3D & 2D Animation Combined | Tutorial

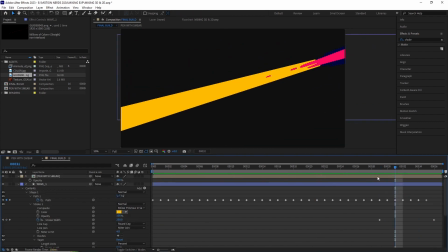Once it was done, I animated the stroke width going from around 350 to 0.
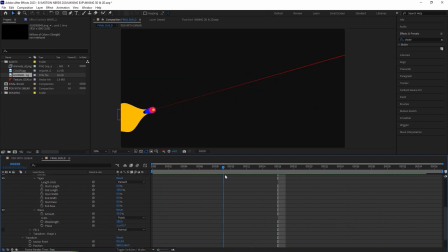I started playing with the wave properties of the stroke and animated its wavelength to match the velocity of the pen. I also faded the wave amount towards the end so it's more like a flat line when the pen leaves the screen.
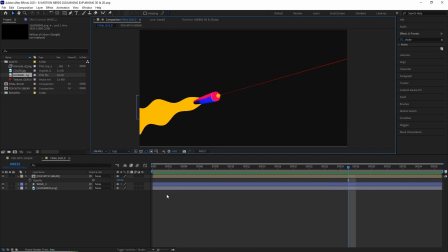After this, I duplicated the wave layers and started offsetting them in the timeline.
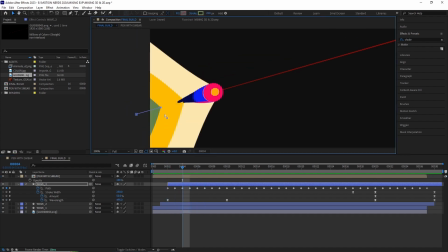Because of this the layer on the top the path got offset so I
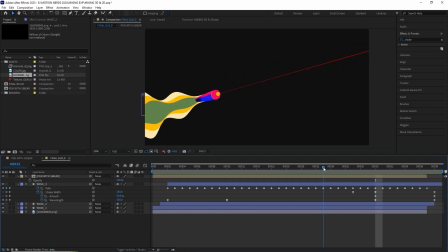had to redo couple of the path points to align again with the pen so it's all good.
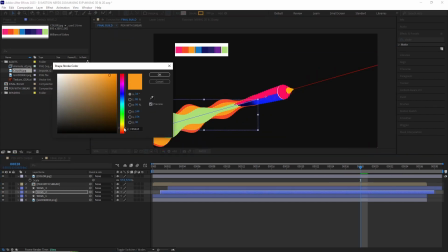Then I recolored the wave layers using the color palette I created and precomp all three of them into their own individual comps.
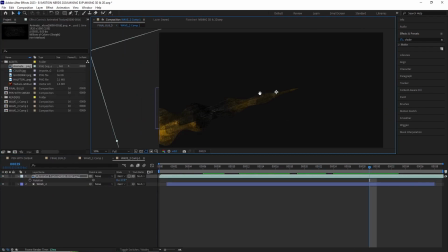I went into each composition and started adding different textures using the preserve underlying transparency button.
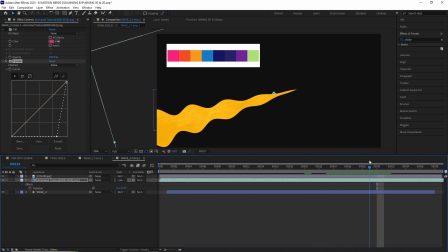I just played with the different color combination and blending mode to get it where I kind of liked it.
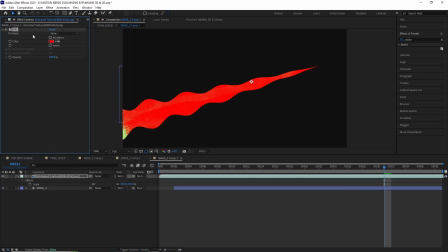Once this was done, back in the final build comp,
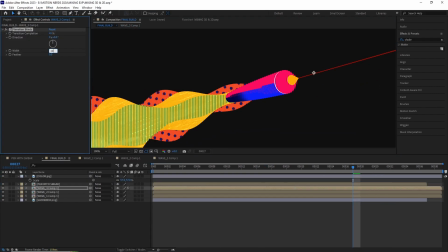I selected the first wave and added a Venetian blinds to get a bit more dynamic look overall.
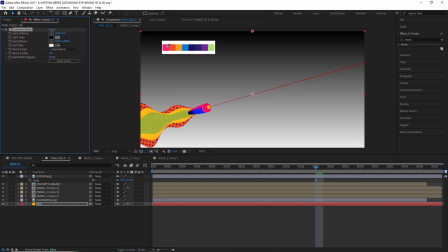After this I started working on the BG. I added a gradient ramp to a solid and started adjusting their color and position.
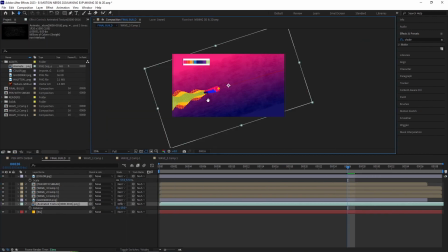I imported an image sequence and started playing with its transform properties and blending mode.
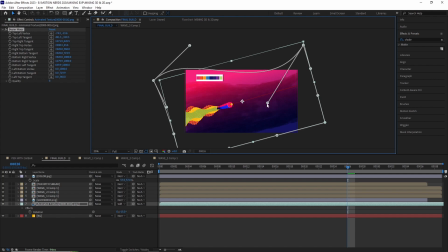I even added a bezier warp to create an interesting shape but in the end I just
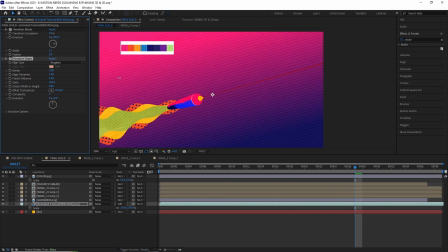end up adding a venetian blinds with some roughen edges to get some subtle lines in the background.
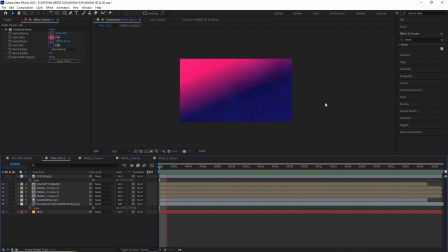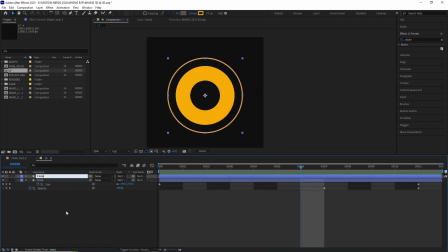I even made a lens flare with some shape layers and tried to add it to the main comp with the rest of the animation but
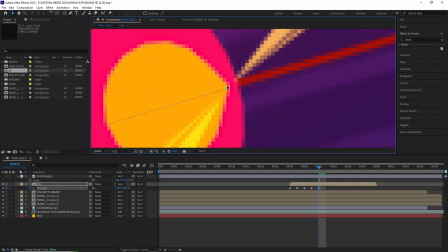in the end I thought it was a bit too much for the eyes so I chose not to include it in the final animation.
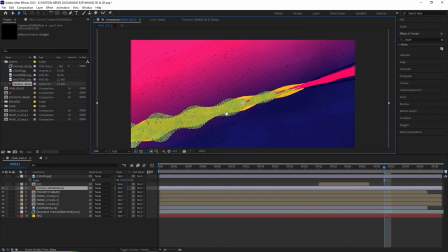To wrap things up, I used my usual tricks. I bought in a grungy speckle texture and used a simple choker to take out some of the detailing.
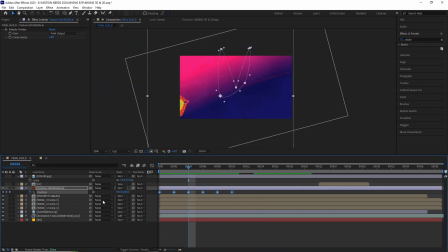Animated its position and set the keyframe to hold keyframes and added a loop out expression.
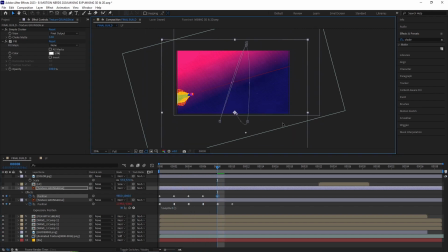Duplicated it, changed the color to white and repeated the same steps. And finally, tie up everything with a little bit of noise.
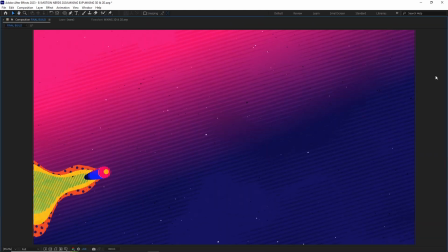And that's it. That's how I created this entire piece. I know it's a lot to take in, but I wanted to give you guys an overall explanation of the entire process.
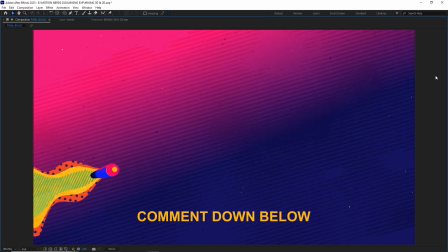I know you guys have a lot of questions regarding these methods. So please do feel free to ask and I will try my best to answer them all.
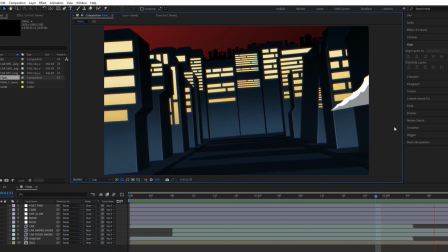I really love these kind of techniques to combine different types of animations. And I'm actually experimenting with making more of these types of videos.
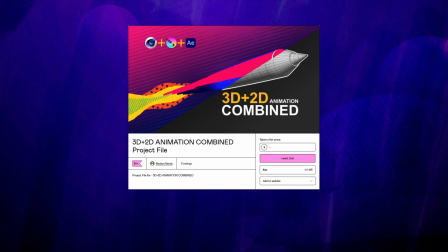So stay tuned for those. As for the After Effects project file, you can download it from the link in the description. This is the first time I'm putting a price on a project file, but it's just $1. And that includes all the assets used in this AE file. I hope you guys can support me, means a lot to me.
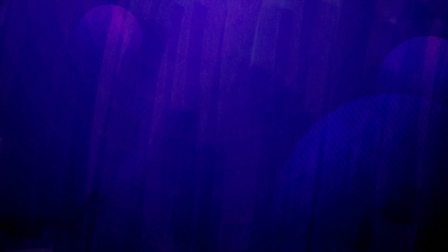Thank you all for watching. Leave a like if you liked it. comment down your question or suggestion and subscribe for more motion graphics content take care of yourself and i'll be seeing you in the next one bye guys